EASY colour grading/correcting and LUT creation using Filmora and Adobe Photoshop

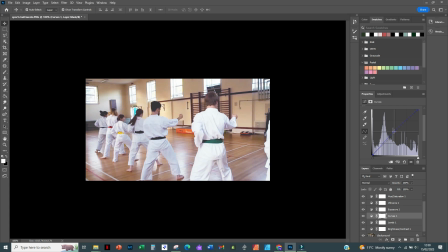[4:08]
See if I can alter that a little bit because it's quite yellow sitting there like that. That will turn it a bit more green. So I just want to like bring it up a little bit. The ceiling was white. This is like a dirty cream color, but in real life it's actually a lot brighter.
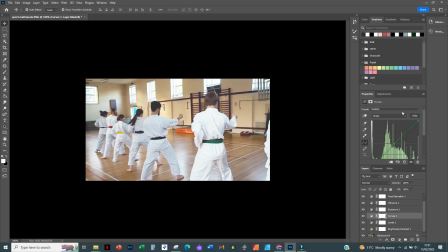[4:26]
It's just the color, it wasn't picked up properly by the camera, which is why we have to do these things. Makes the darks lighter, so it brings up the shadows a little bit. That's really brought out the color. Okay, so we have all of these adjustments now. And now we want to make it into a LUT that can be applied to a video. I'm going to go File,
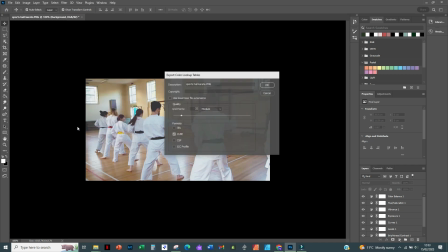[4:47]
Export, Color Lookup Tables, and make sure Cube is selective.
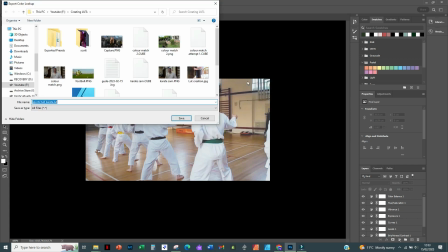[4:53]
And click OK. And then wherever you want to save your LUTs, I have a folder called Creating LUTs. So I have Sports Hall Karate LUTs, that's just what it's called. You can change the name of it, obviously.
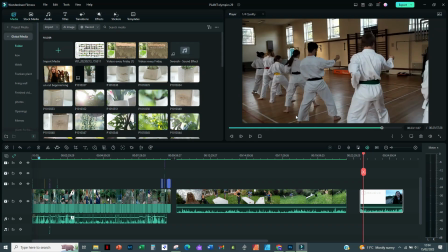[5:06]
Save it. And then see how it is before on Filmora, we double click the video.
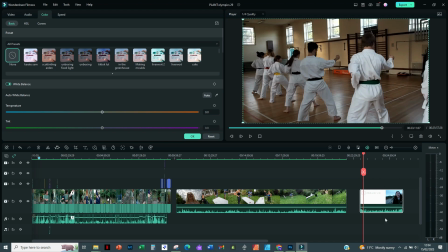[5:12]
You would have to have this selected probably in Adobe Premiere as well. And then I don't know how you add LUTs to your Adobe stuff, but it's probably something very similar. And then we're going to load a 3D LUT,
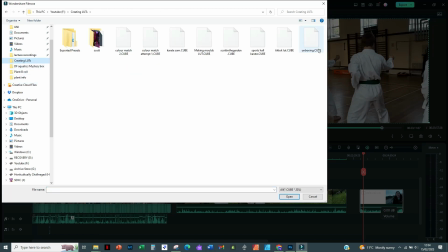[5:28]
go to the folder that we had our LUT in, Sports Hall Karate, open that,
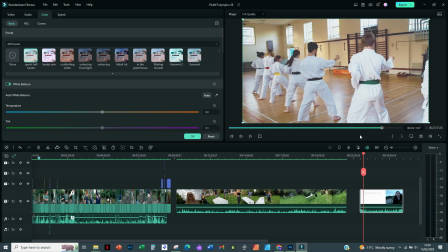[5:34]
and then we can select that, and boom, we have really changed the feel of this. It's just so much brighter than before.
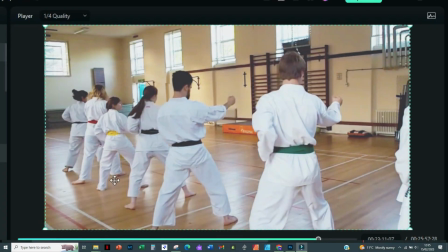[5:48]
Dingy, sports hall, kind of amateurish, that's what I was, still am, possibly, just a better amateur, I guess.
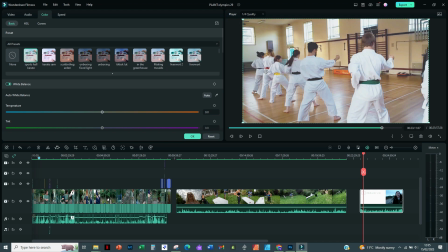[5:57]
And then boom, you can really see the colours popping, and that's something on sports clips, teams playing on the fields or anything, that is really something that you do want to see. Different colours of the sports teams.
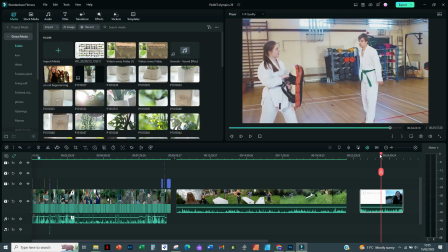[6:09]
It's not going to apply to all of your footage, although it's done it pretty well, because this was shot outside.
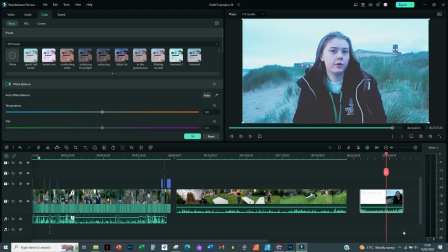[6:16]
This was super dark before. Let's see. So this, I am interviewing vice captain there, and I click none to apply. It is darker. The sports hall LUT isn't necessarily the one that I would use for this video. As you can see, it's the sky's completely gone. Her skin looks really blue.
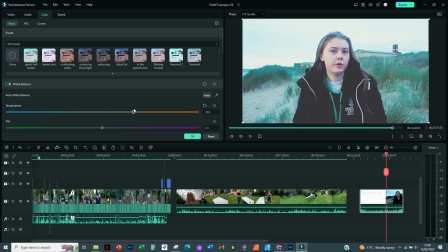[6:34]
The temperature needs adjusting. I can do that here and adjust the temperature slightly. It's all kind of washed out, the sky.
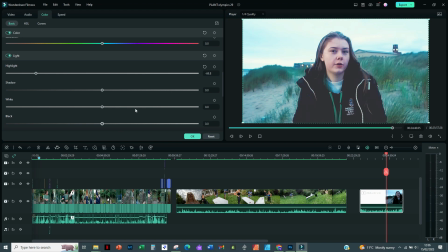[6:41]
I wonder if we can change that with the highlights. Yeah, that doesn't look too bad. It's a lot better than it was before, and it's some old footage.
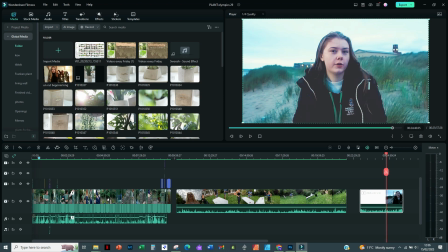[6:48]
But remember to just apply it to that scene, to that edit, because when we go back,
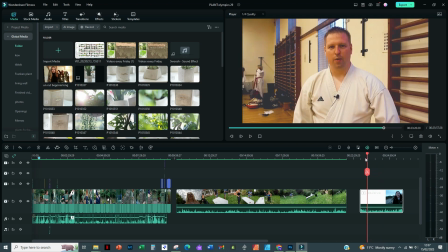[6:54]
yeah, we brought it down for everything else.
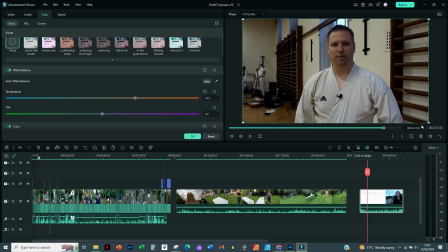[6:57]
How it was before with no LUT, it's really dark, dingy, and this is the one that I had made
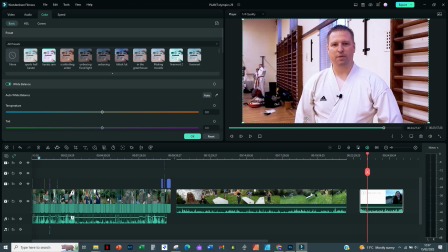[7:05]
for a captain, and it's slightly on the purple side, so we're going to add some green into there, just to try and make it as neutral as possible. But it's really hard, so I've really taken the tone out of these walls.
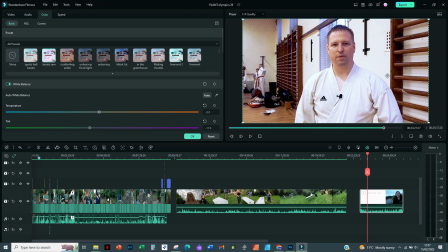[7:19]
They're just looking really grimy and dingy, and I swear the paint is an off-white cream colour,
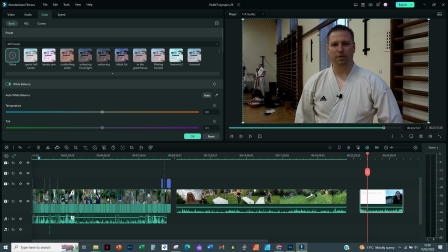[7:26]
but in the footage it just looks smelly. It looks like it was once painted white and then a load of people started smoking.
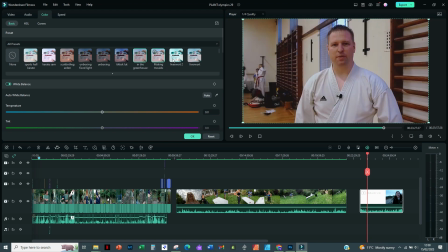[7:35]
You can create so many different styles just using this.
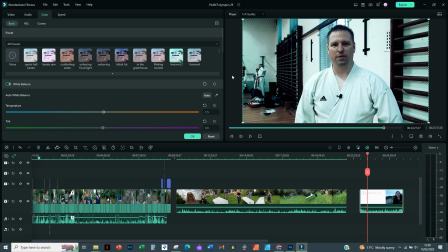[7:39]
If you want something that's really gritty, like maybe a boxing documentary about a boxer who's had a rough life, you might as well have something like this.
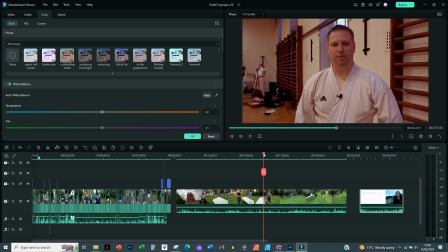[7:47]
It's cold, it's harsh. So I made one for our Plant Olympics.
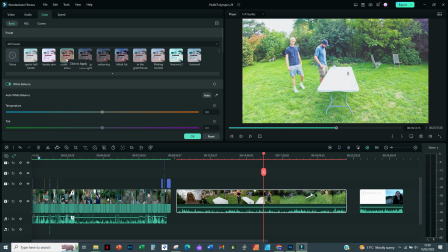[7:52]
See what the sports hall one does to it. See, that's way too bright. So I did this one because it's kind of nostalgic, but it is kind of dark.
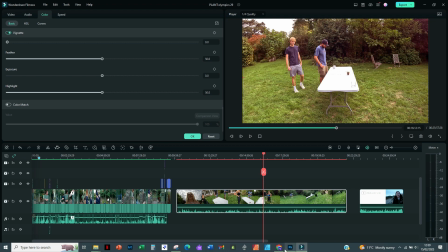[8:00]
It's pretty easy if you want to like color match things.
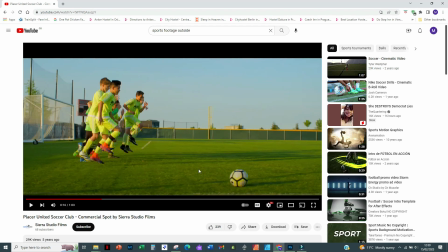[8:03]
So this is some footage, football from a documentary or commercial, and you want to match that.
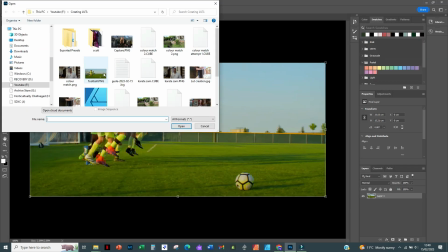[8:10]
You take your snipping tool, something you want to change, like Scott in the garden.